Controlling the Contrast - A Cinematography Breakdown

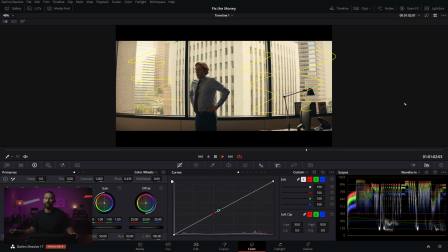Look at all the level that you have to compete against. This is hard to do because what do you have to do now is you have to bring in level inside of this office to counteract whatever this is reading, right? Say this is at 32s out there, right? You're shooting in Australia. This is 32s out here on these walls, even though they're not getting direct sunlight, they're just getting ambient.
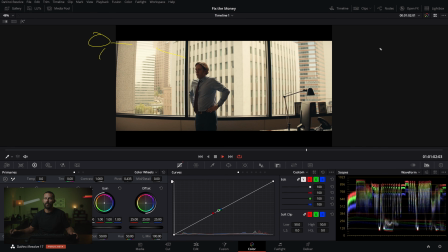They're lit up a lot more than what is inside the room. So you're gonna have to up the level inside of the room, which is tricky to do because balancing with lights is hard. Just showing up and being in the perfect spot, that's what looks natural, right?
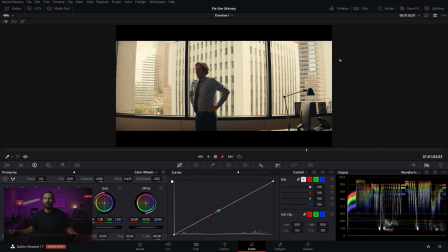That's the little insider secret is the less you do to a great location and a great schedule, the better it's going to look. This is actually hard. You have to be good at cinematography to balance out the levels to make it look natural. Like look, like even though there's a light right out here, you have to get the balance right.
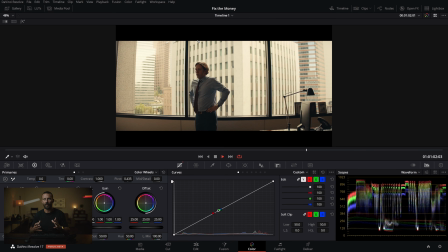And the balance is what takes, it doesn't take time, it takes the experience of going, okay, that's a little bit too much because 1 or 2%, right? It's like the uncanny valley. 1 or 2% and the whole thing is, the whole gig is up. Everybody knows this is dog shit and it's not, doesn't look balanced. So we've got darkness here.
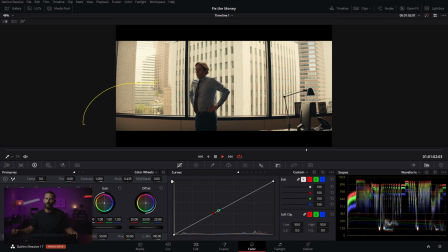We've got a little edge here, but you can't really go outside the window and be, you know, if this is the ground floor, you could go over the top like this, over the top with a little goalpost rig. You could stick your lights there and shine them this way to get more level inside of the room.
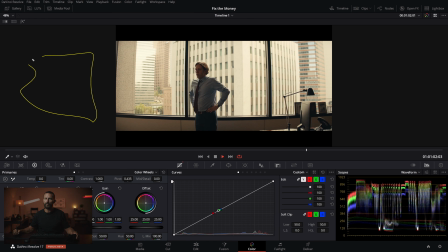But when you're up, when you're not on the ground floor, you have to come from inside the room, which is tricky, okay? So ideally, you wouldn't want to get yourself in this situation. You would want the sun over here, out of the frame, backlighting these buildings, which we're gonna see in a second.
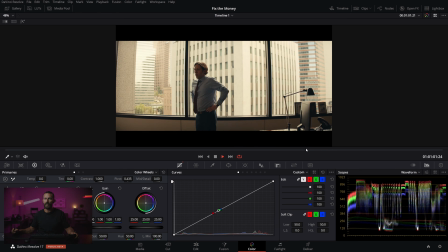So this is just an example of what it looks like when maybe the schedules don't align perfectly, unless you want this look, right?
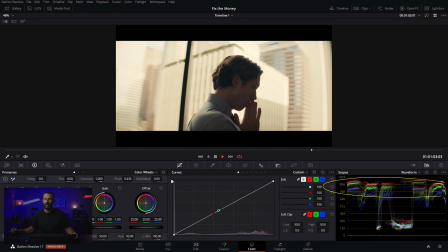You got sun blasting into these buildings, very, very hot, which means even if you want to get this level of darkness, right? I mean, it's quite down in the foreground. It looks great, like it's a good looking balanced frame compared to what is out there.
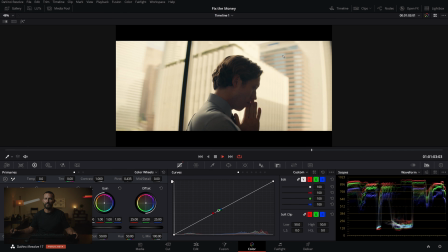It feels natural, but if you wanted if you wanted to see his face anymore, the amount of level that you would have to bring in here is a lot, right?
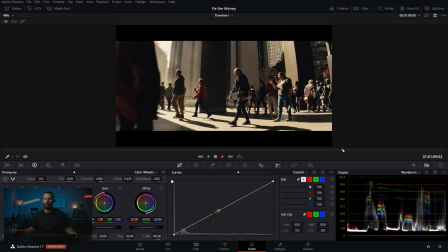So you want to try and avoid that. So where was the one that I was thinking of? Okay, this is my favorite, right?
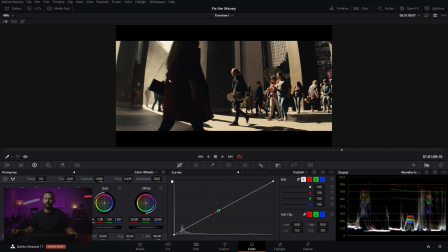Now, why is this my favorite scene? Any guesses? We got, you know, the first AD's daughter. She's walking across this way. Perfect screen wipe. We don't care about seeing her. Just adds to the depth. We got a little bit of haze back there, and we've got gigantic sun backlight, which creates edge,
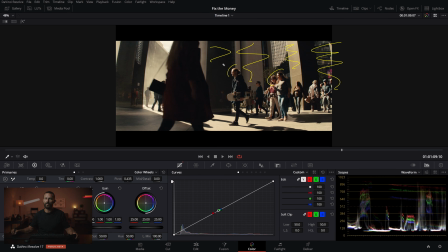contrast, light to dark, light to dark, light to dark, all the way across the frame. Plus these things going across here, there's just so many interesting elements. Plus the columns, like this is the shot.
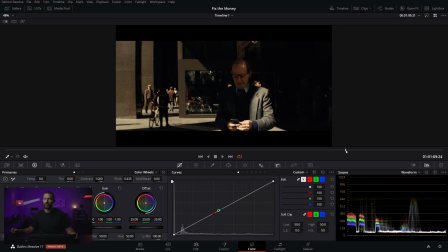Little haze is good. This is a beautiful looking thing versus something that is, well, I mean, even this, right? Like this is that's nice.
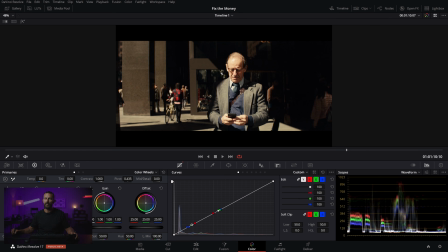It's just a little bit of detail back there. We got old man here, he's checking his Tinder, and boom. Look at that, like that's the perfect direction for the sun, but this is harsh sun, right? This is not, we don't have a 12 by diffusion up here.
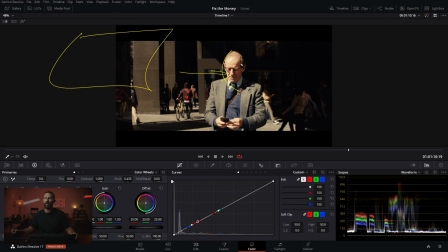We're not separating it from, we're not really softening it off from anything that is happening in the background, any of that harshness. If you wanted to, what would end up happening if you use like, and you could for this shot, because you can't really see the ground that is very close to him.
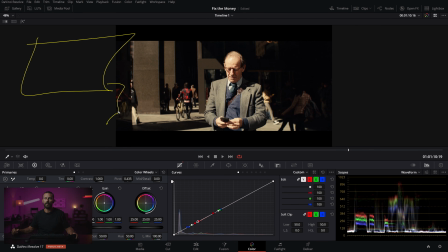So you could go with like a walking or a rolling, right? Sometimes you'll put it on roller stands depending on how big the frame is. But if you put, say, roll to 12 by along with this guy, you could do a highlight or a half soft frost and then wrap it around a little bit more.
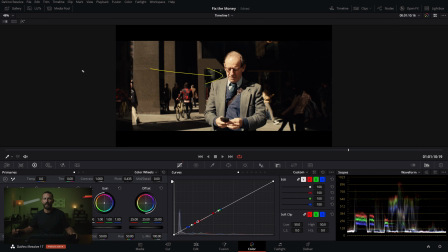And what that ends up doing is, say you knock down what's highlight, like let's just say half a stop for our purposes. If you knock this down half a stop, that means this back here, all this stuff opens up half a stop, right? Because you have to compensate the exposure inside of the camera. You can do it lots of different ways.
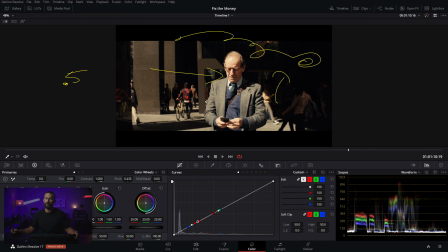You can pull ND, you can add ND, you can, you know, if you're doing slow motion or anything like that, you can take the shutter angle and play with that. There's lots of different ways to compensate for it, but you will have to compensate for it because this will not be as harsh.
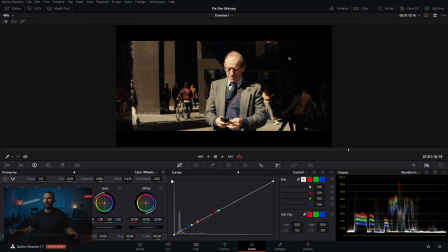So if you want this same look, you're going to have to find some solution for dealing with that exposure change, and what will end up happening is the shadows will open up. So this will start to open up all this stuff down here.